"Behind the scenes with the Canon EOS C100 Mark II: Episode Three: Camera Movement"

So, let's talk about camera movement in this one. And we've got obviously the Movi here, we have the shuttle pod, do you want to talk to me a little bit about some of the stuff that you guys think about and what you're going to be using on this shoot? Well, for me, it starts when I'm writing, like when I'm writing, I'm sort of seeing it as it progresses. And then once I'm getting into the next phase where I'm doing my shot list and I'm thinking about what I want this full piece to look like and feel like, it's more off instinct, like how should this thing feel and this thing right here it feels more still and then i start putting logic to it okay why does it feel more still make sure that i'm right in those choices and up front we're far more still because nothing's really happening first we're in this you know this monotone life that he lives so everything's a little bit locked down and then it starts loosening up a bit once things really start hitting the fan there
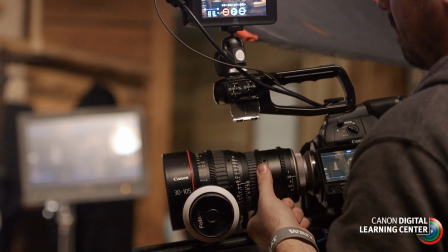(1:04)
was also a conscious decision to go a lot more locked off than either of us usually do because we're doing a lot of the VFX
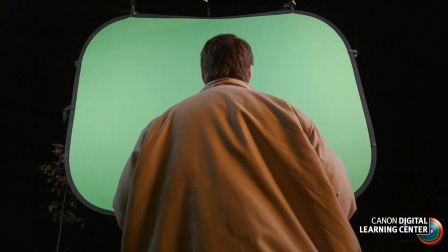(1:11)
once we go outside and the more motion that's happening, the harder that's going to be in post. And this is all short deadline, low budget type stuff. So the harder we make it for our VFX artists, the more that budget's increasing, the harder it's making everything.
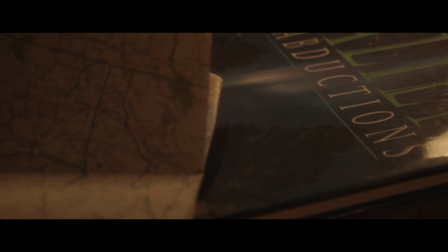(1:24)
So there was a practical decision there too. But even our opening shot, which Ryan talked a little bit about before, that opening shot was designed to bring us into his world.
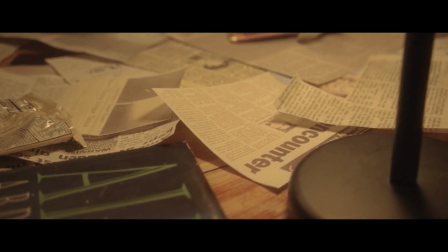(1:33)
And we're moving the entire time while he's doing this web show because this web show opens him up to something greater. So his world is active in some way. but the second he stops that, the camera stops moving as well. So there's these little ideas that go behind all these movements for me. So on this short, we're going to be using three, basically choosing three ways to stabilize the camera.
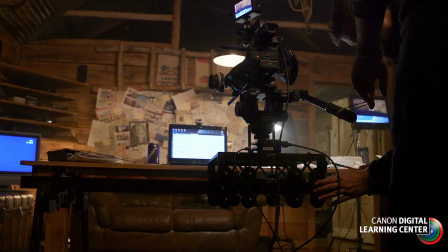(1:53)
First would be ShuttlePod to give us kind of that nice dynamic movement. And then we'll be doing a lot of stuff on sticks.
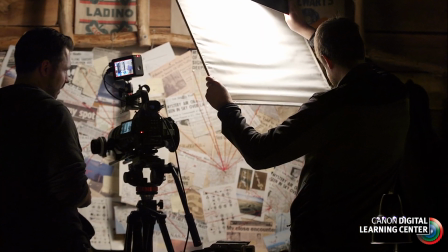(2:00)
And then basically, as kind of the character discovers what's happening outside,
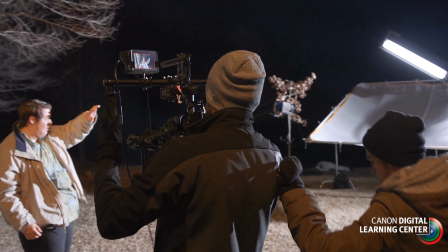(2:04)
we're going to use the Movi to kind of help give us a nice kind of smooth movement as he works his way out to kind of discover what's happening outside. And how are you thinking about motivating your shots for camera movement? What's your thought process when you're doing that? Because there's different schools of thought in terms of when you move a camera and how motivated that movement has to be. Do you think about that? Yeah, this one's very motivated. There's very little non-motivated movement. I think I have one shot in the entire thing because I want it to feel like the audience whipping their head from one thing to the other. Everything else, even in this shot, we motivate our movement up to Ned Ned with his grab at the candy bar revealed to our character,
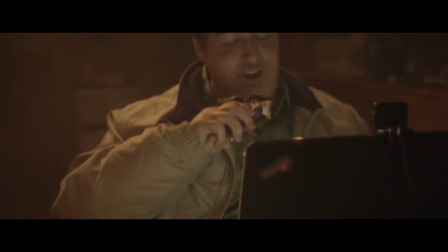(2:39)
which of course is that candy bar too, who that character ends up being. And then everything else, he's leading our camera everywhere we go.
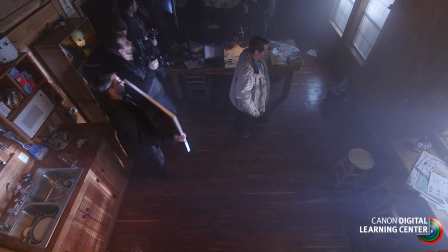(2:45)
Even when we go outside, he's leading us that way, and our camera's like the audience just following him through this story.
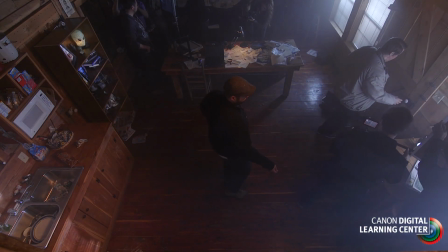(2:51)
So this one's extremely motivated. We've followed Ned through everything. You guys have this set up now, and I'm taking a look at the set up. So you've got the C100 Mark II up on. Which movie are you guys using?
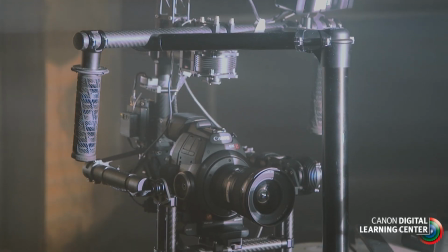(3:05)
This is the M10. Okay, so you've got that. What lens? We're using the 16-35mm, we're going to shoot closer to the 35mm range, just because I think we're going to be doing some wide and ending on a tight, and I think 35mm gives you the best feel in both of those angles. But you guys are planning on using the dual pixel CMOS autofocus feature.
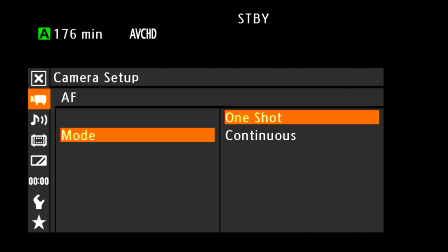(3:27)
And you and I were actually playing with it once you had this set up. So you want to talk me through that a little bit?
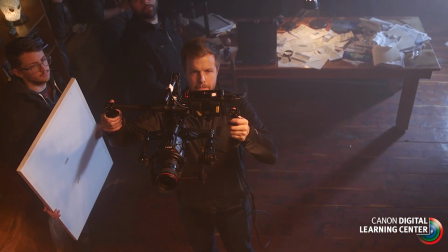(3:33)
In this environment where we're still trying to kind of do it in a more DIY, lower budget place, we're not going to have rails with a wireless system and, you know, a first who's going to be pulling focus for us as we're moving around. And so, yeah, we threw this lens on and put on the dual pixel autofocus and it's like, it's really awesome. I think we're going to be able to get, accomplish what we want, which I, you know, a lot of times if you don't aren't able to put you know wireless system on then you kind of you set your focus and then you just kind of it's up to the operator to kind of
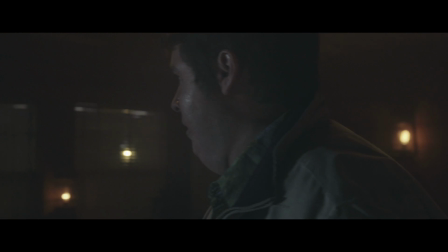(4:07)
keep the distance from the subject and right but we're gonna come slamming in on a close-up on that door handle so there's gonna be quite a
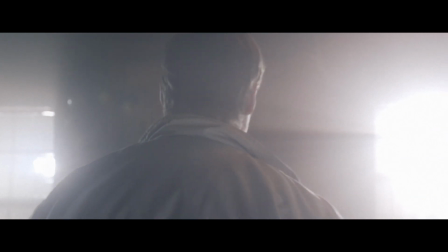(4:14)
bit of movement there's gonna be a big difference between kind of where the shot starts and where we end up for sure so I mean we
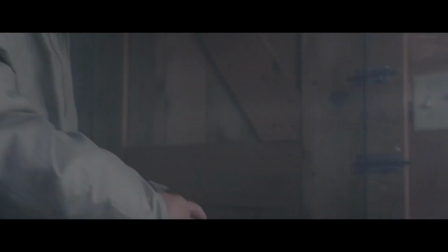(4:20)
ran a little test of it a little bit earlier and it looks great we didn't have your lights up no yeah when we're doing it.